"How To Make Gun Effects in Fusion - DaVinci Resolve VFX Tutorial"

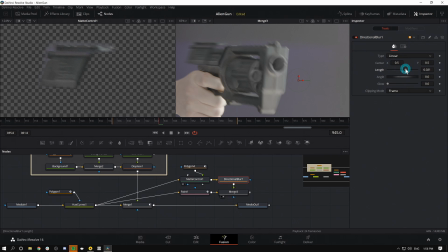16:12 And now I can grab the length and just switch that out and adjust the angle to match. I'll make it a lot longer than I normally would so that I can adjust the angle and have that make any sense at all.
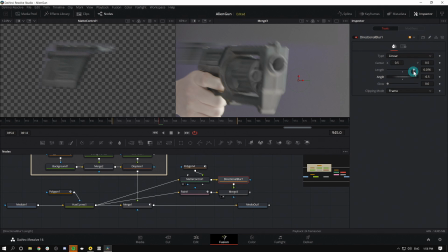16:25 Try and match the lines that are already on that slide. And then I'll just make the length a little bit shorter, something like that. So that's good. It looks like something's moving on the gun. And now all of this, we can put an underlay on, shift spacebar, UND, click off of it,
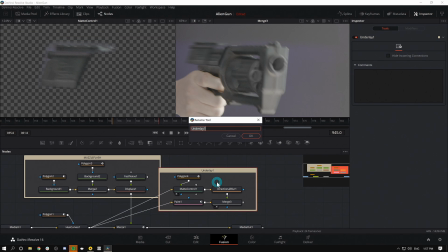16:42 hold down Alt and click on that underlay, and F2 to rename, and we'll call this slide.
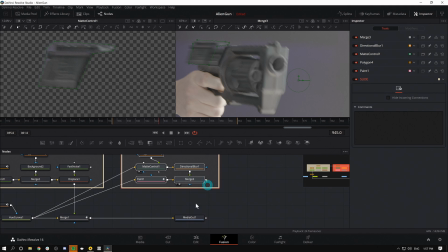16:47 So that's our slide, and we're gonna merge that over our existing stuff, just like that. Now if we go to media out and load that up in our second viewer, the problem is that this is overwriting our muzzle flash.
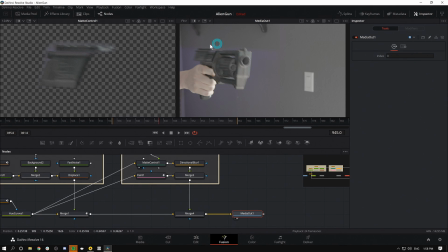17:03 All we really have to do is just mask this so that only this part of the image appears, which with my merge selected, I can just do with a quick polygon mask, just like that. Soften it just for kicks.
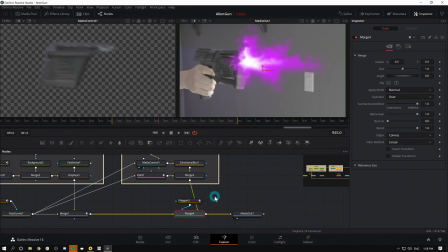17:19 And again, we're gonna do the same thing, is just turn this on for one frame here in our merge with our blend, make a keyframe there for the blend, move forward one frame, turn it down, I'll move back two frames and turn it down.
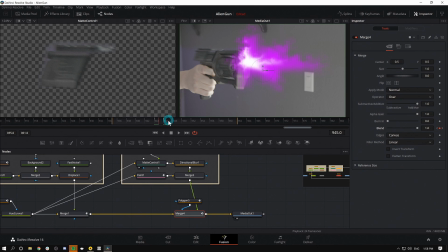17:33 So now for that one frame, it looks like that slide comes back and it explodes out the front of the gun. Now we're getting there. Now we're getting there. Yes. So now drag our media out this way.
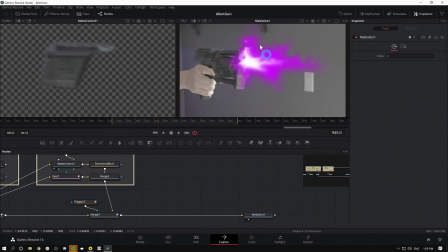17:48 We got to put a finishing touch on this thing. We're going to add a smoke puff. And again, you can use a stock element. You can make one. You can shoot one yourself. What I'm going to do is just grab a smoke puff element that I happen to have. I'll rename this smoke puff. And if I bring this up in the left-hand viewer, we'll see, oh no, nothing's happening.
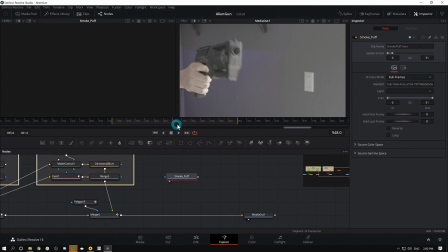18:08 That's because this is using the time code from our footage and it's getting all kinds of confused. So the easiest way to fix that is just to select our smoke puff node. And over here in our inspector, we have a few things that we can change.
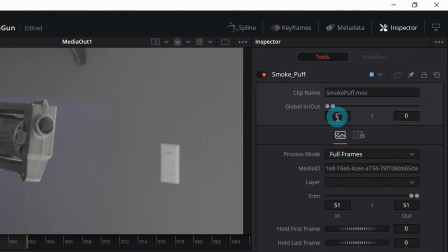18:20 One is global in and out. I'm just gonna set this to the in and out of our composition, 935 through 961, 935 and 961. When we have that set, things still aren't working. That's because we have to set our trim 1 and 51.
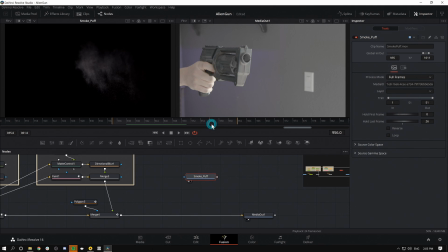18:39 And now, if we open Smoke Puff in our first viewer, we can see that smoke happening. We might want to change these in a minute, but we at least have this in a state where we can see things. So I'll grab Smoke Puff, and I'm going to merge it over our last merge node. And here we have it showing up this way.
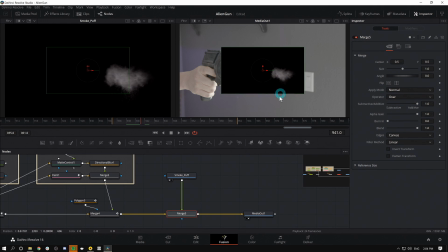18:55 And there's a couple problems. First of all, this is the wrong size, and it needs to be flipped. So I can select our merge, and here in the inspector, I can just flip it.
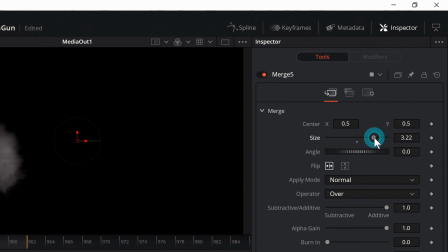19:04 And I can also size it. I can move this around.
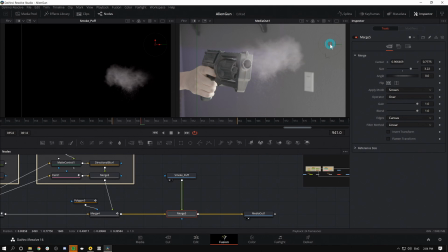19:09 Under apply mode, I'll switch to screen so that it gets rid of the black. The other problem is that it's happening way too fast. It all needs to kind of start right around 945. If I select smoke puff again, I can go back to my global in and out and I'll say 944, let's say.
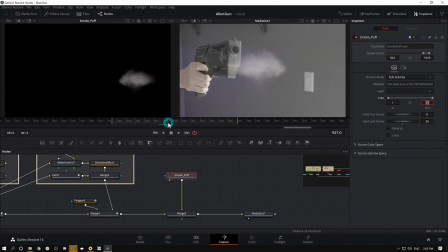19:26 Again, make sure my trim is at 1. And now we should have it all starting right about there. Okay. So now we need to adjust this so that it looks realistic, even though it might not be actually accurate that smoke acts this way.
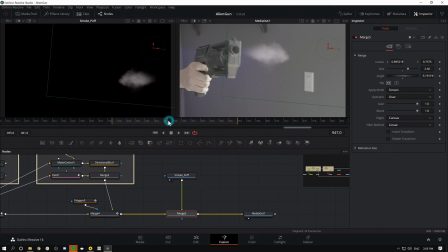19:43 If it looks weird, we're doing it wrong. So I want that to look like it comes out of the gun and nobody to be like, why is the smoke acting that way? It should look like it comes out of the end of the gun, even if it doesn't make any sense, right? Boom, something like that. See if we like it. All right, so that's pretty good.
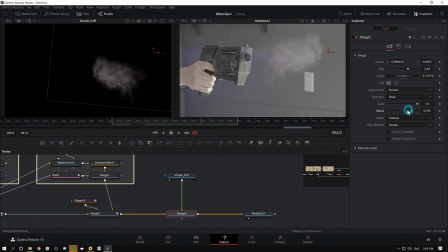20:02 I think it's a little strong though, so I'm gonna select my merge and bring my blend down quite a bit, just so it's subtle enough, but it's not too crazy. Boom. Nice.